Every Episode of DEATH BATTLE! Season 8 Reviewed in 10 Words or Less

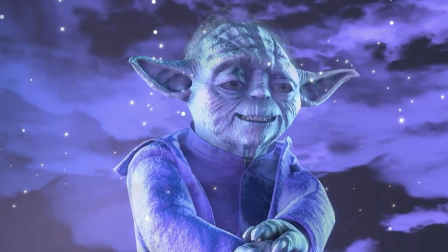[70:08]
And yeah, the inclusion of Ghost Yoda was wholesome AF and a really clever way of ending this one on a positive note, which is really hard to do, considering.
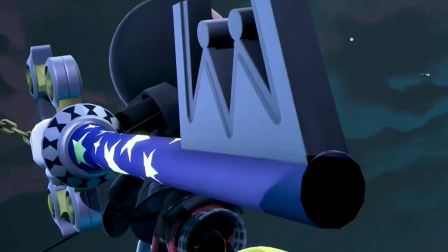[70:16]
I'm surprised this episode doesn't top more people's lists.
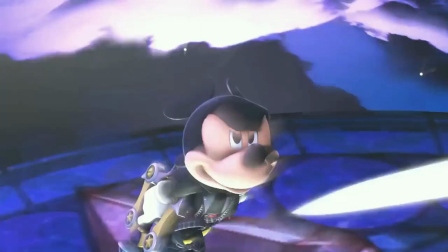[70:19]
Even though we'd end up getting some more interesting action later on, there aren't that many other episodes that could truly match this one's level of genuine feels and good old-fashioned fun. Ugh, starting to feel kind of pukey from all this wholesomeness. Not to worry, Wade.
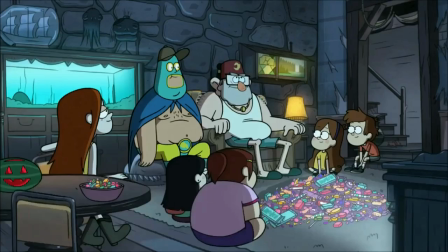[70:31]
I've got just the remedy for you.
Pure evil!
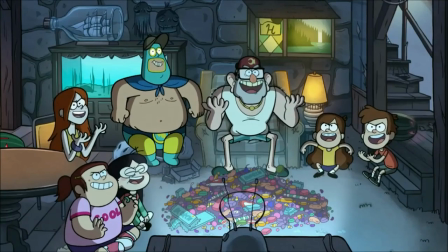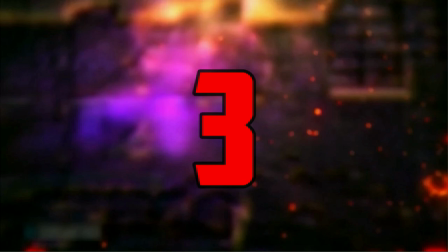[70:42] Hold your fire! This man isn't black! What?
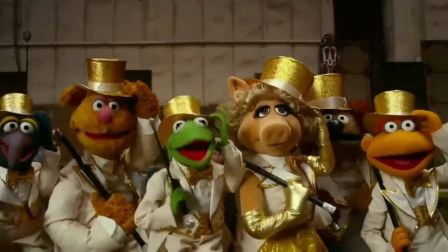[70:47]
Goku Black versus Reverse Flash. When the world seems a bit too happy, always remember that there's an evil, petty,
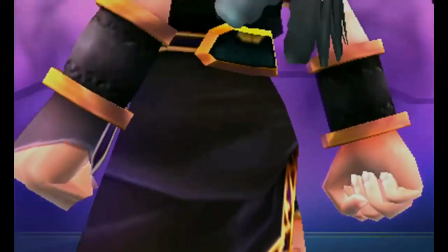[70:54]
substantially more murdery version of yourself out there, with an uncreative name to boot. Oh, I am well aware. For the final time, wishing someone wiped off the face of the earth is not the same as actively killing them. A certain chaotic hedgehog might beg to differ. Would you two shut up? There's only one of me here. I wasn't talking to you. I was talking to them. Who's them? I wish I knew. You could always check the link in the description if you'd like to know. Can you quit making yourself the center of attention for 1 minute? Well, excuse me for trying to cross-promote. I said shut up! I miss the old voices in my head. At least they weren't so squeaky. Wade, I think you might be insane.
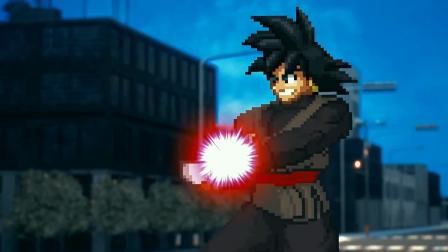[71:40]
The following entries are in the upper echelons of my favorite episodes. Well, ever.
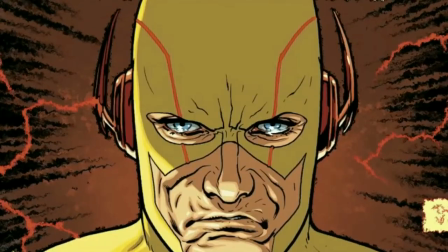[71:45]
Everything about Thawne's analysis is basically perfect. The panel editing is insane and tells the story all on its own, without the need for sound effects.
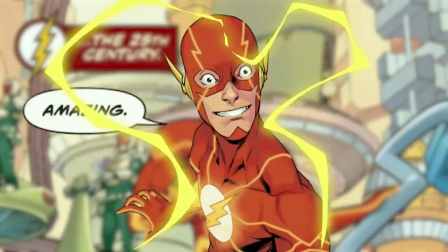[71:53]
I knew nothing about Thawne going into this, and because of the history lesson, he's now one of my favorite villains ever because of how damn petty he is.
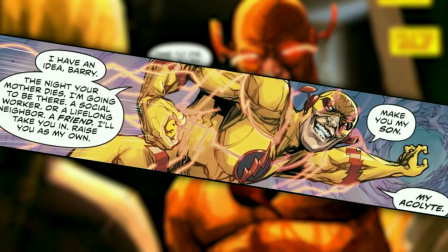[72:00]
That's the mark of an exceptional analysis, when you can sell outsiders on the character.
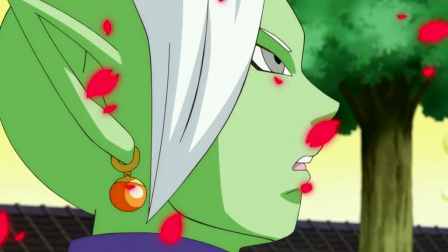[72:04]
Black's analysis, on the other hand, has always been put up to scrutiny, as it has a lot of those pacing issues we've seen before.
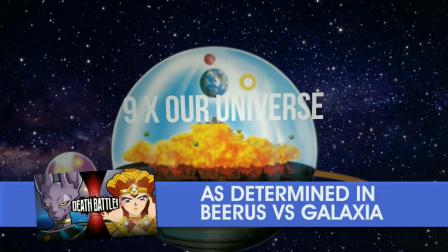[72:10]
In this case, it didn't bother me quite as much. The reason being that while it spends a lot of time on what Goku can do,
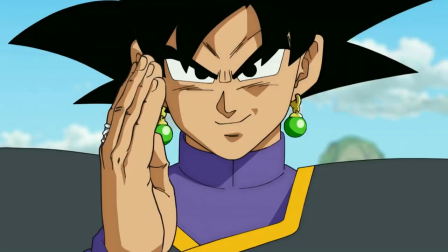[72:16]
that feels in service to the overall story as it establishes why it's such a big deal for Zamasu to steal Goku's body and go injustice on everyone.
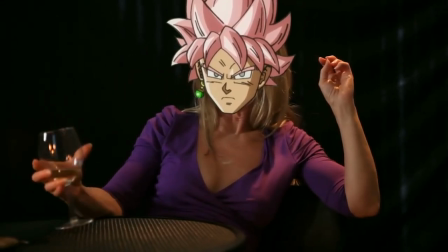[72:24]
I will concede that a few jokes don't land, but they didn't linger long enough to taint the experience.
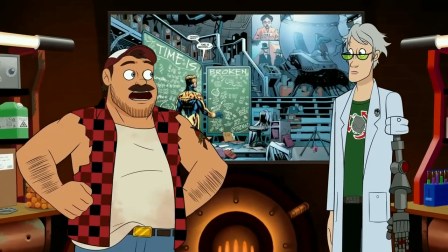[72:29]
Besides, they get canceled out by both cutaways, which do a great job talking about time travel and why it's so stupid. But Goku
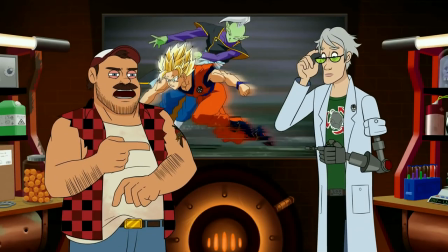[72:36]
met Black before he met Zamasu, which means Black existed before Zamasu came up with the idea.
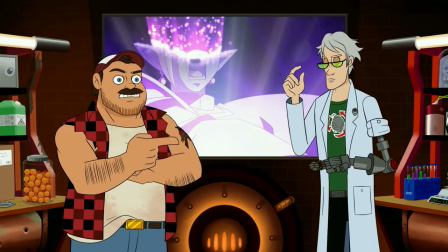[72:42] And then they killed Zamasu before he could do it anyway, but Goku Black was still... Okay, I get it.
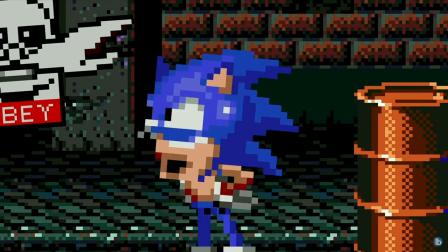[72:48] Who would have thought the worst part of time travel was constantly fucking having to explain what's happening?
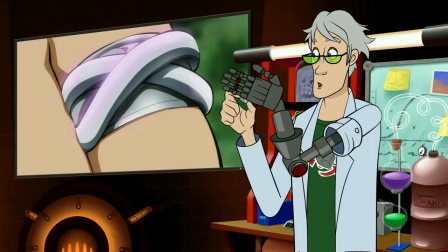[72:52]
It's always humorous to me seeing people get confused by time bullshit, and on top of being funny, it shows how scary these two are for becoming living paradoxes.
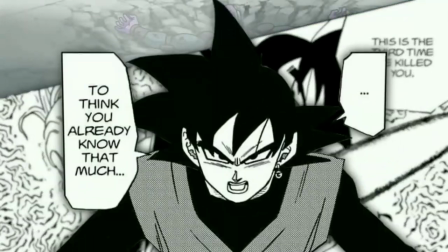[73:00]
Able to do whatever they please without any consequences, and boy does that show in the animation.
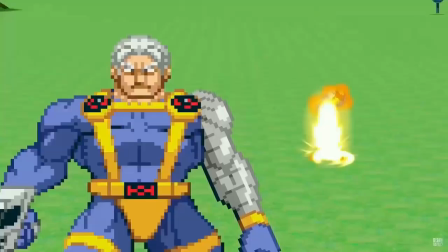[73:05]
We've gotten some time travel episodes in the past, but they always felt pretty tame so that things wouldn't get too confusing, even if it ends up creating paradoxes anyway.
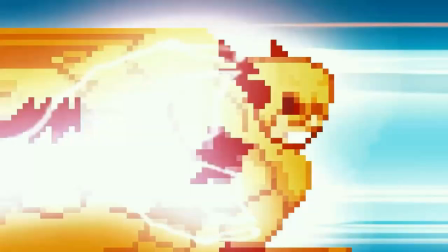[73:14]
Here though, the crew decided to go ham and really roll with the concept of these two being removed from time.
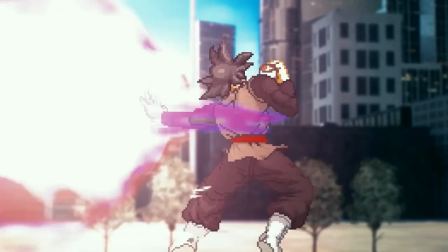[73:19]
Combine that with their maniacal tendencies, and you could tell that the choreographers were able to do whatever the hell they felt like, making this one brutal in the most fun way.
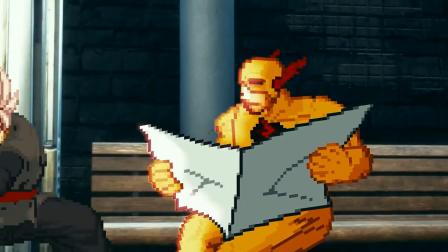[73:27]
It was so hype seeing them time travel to previous points of the animation and just indiscriminately
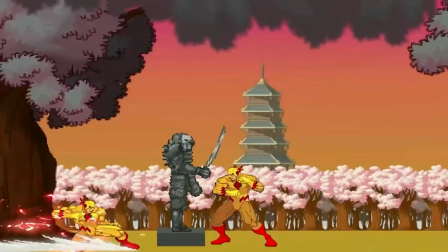[73:32]
kill as many versions of themselves as possible while having fun doing it with no regard for others.
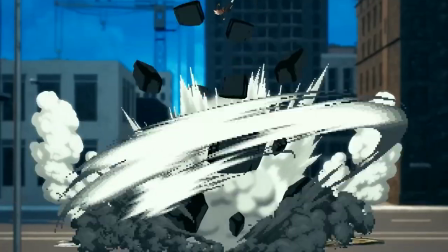[73:37]
The level of destruction we get is insane! It's nice to see scale being utilized for once with two super destructive characters.
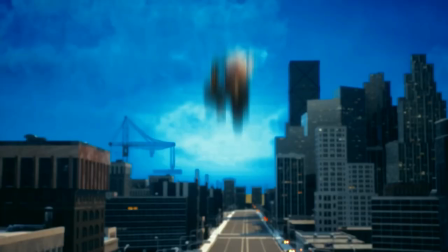[73:43]
The unreal physics makes shots like the Moon Punch and Black's Kamehameha Wave look beautiful.
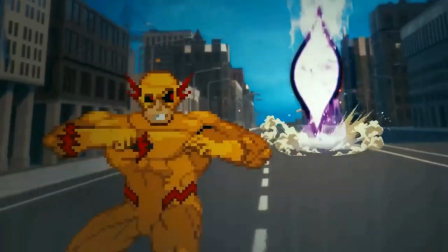[73:47]
There's also a lot of little details that carry this fight to the next level, like how Black's clones are denoted by a different hair color,
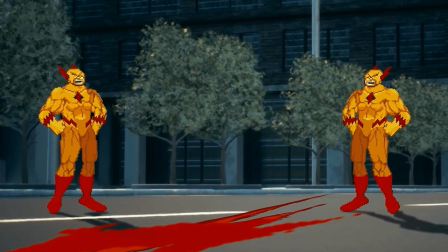[73:53]
past Thawne being unfazed by future Thawne's arrival and joining in on the laughter, or the fact that Thawne only gets hit at points where he's caught off guard.
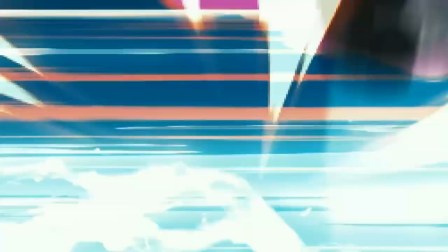[73:59]
Can we talk about Thawne? Let's talk about Thawne. I've been wanting to talk about Thawne all day. No joke. This is one of the best character portrayals we've gotten on the show.
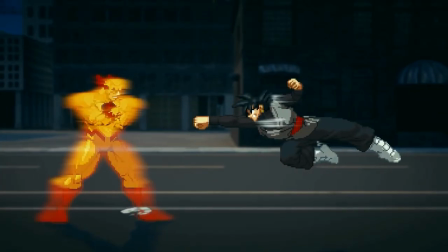[74:07]
He's such a slimy, proud bastard the entire time, and it makes for great TV.
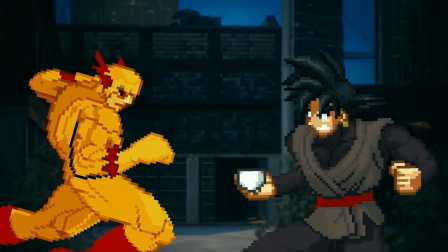[74:12]
He initiates the fight in the pettiest way possible.